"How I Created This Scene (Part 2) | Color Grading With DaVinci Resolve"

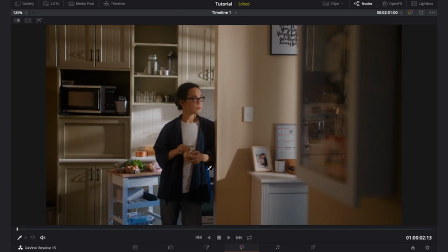When I see the shot, this blue in this area is quite distracting because it's too saturated.
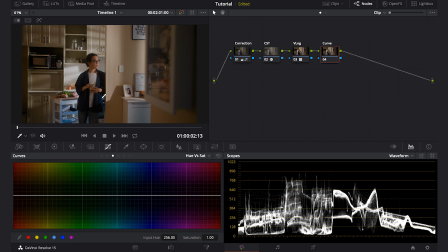So I will go to hue versus saturation. I will click at this blue color. Now I will drag down the middle node to lessen the saturation. And this seems about right.
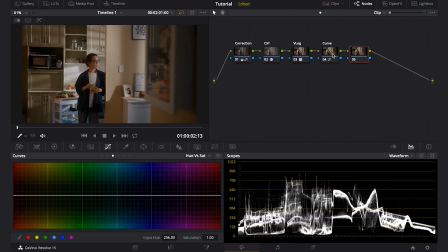Next, I will add another node to make the highlight a little bit yellow. So usually, when you shoot on film,
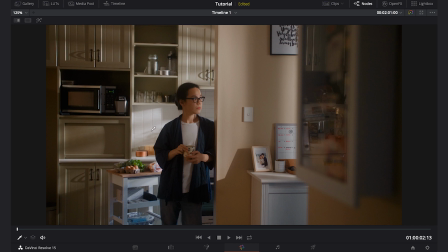you can see the highlight is more towards warm color, and I'll push the highlight towards yellow.
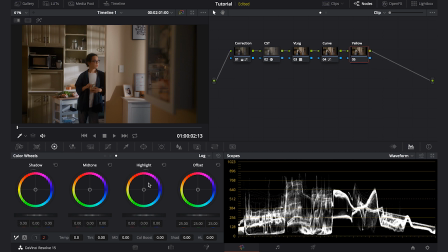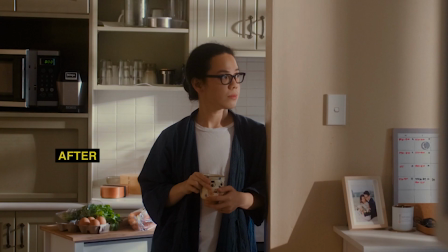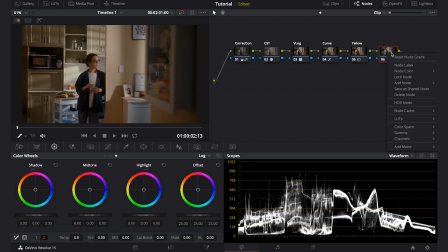Next, I will add my favorite note, which is halation.
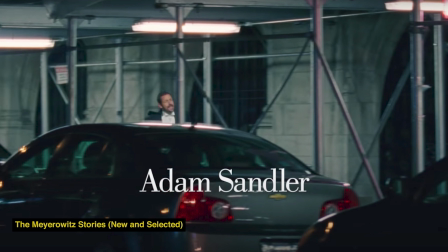One of the characteristics when you shoot in film compared to digital, you will get halation in the brighter part of the shot.
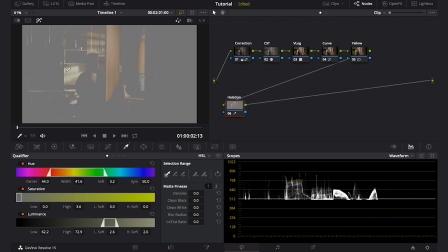I will select the brightest part of the scene using this Luma qualifier. I will adjust the luminance a little bit. Here seems about right. And then I will use edge detect. Set it on grayscale edges.
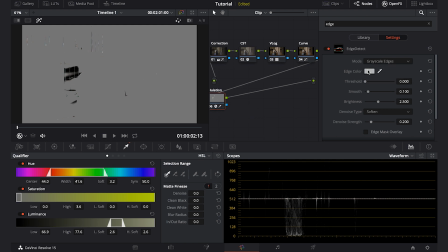And then I'll have the edge color to red, like this. Check the edge mask overlay and then adjust the rest to your liking.
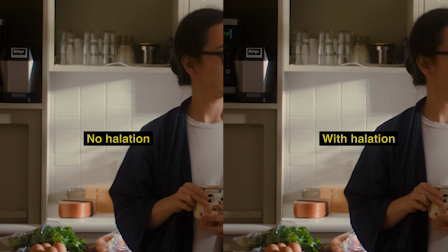Now you can see a subtle red glow here.
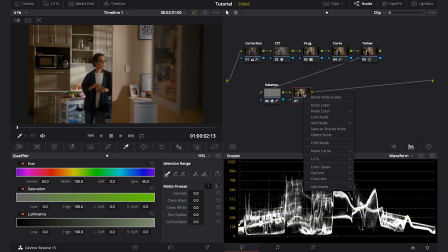Now usually I would put some grain to add more texture to the scene.
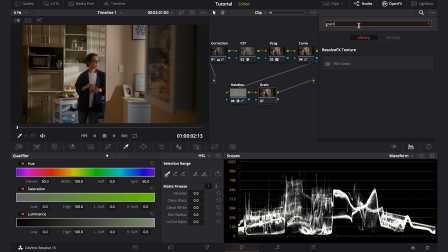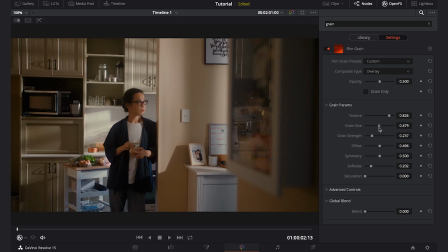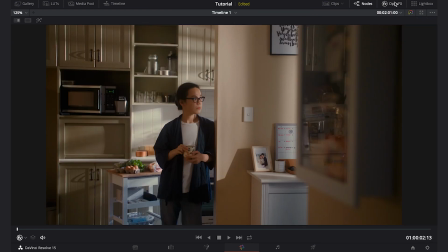So there you go. I hope you find it useful for you. Thank you, and see you in the next video.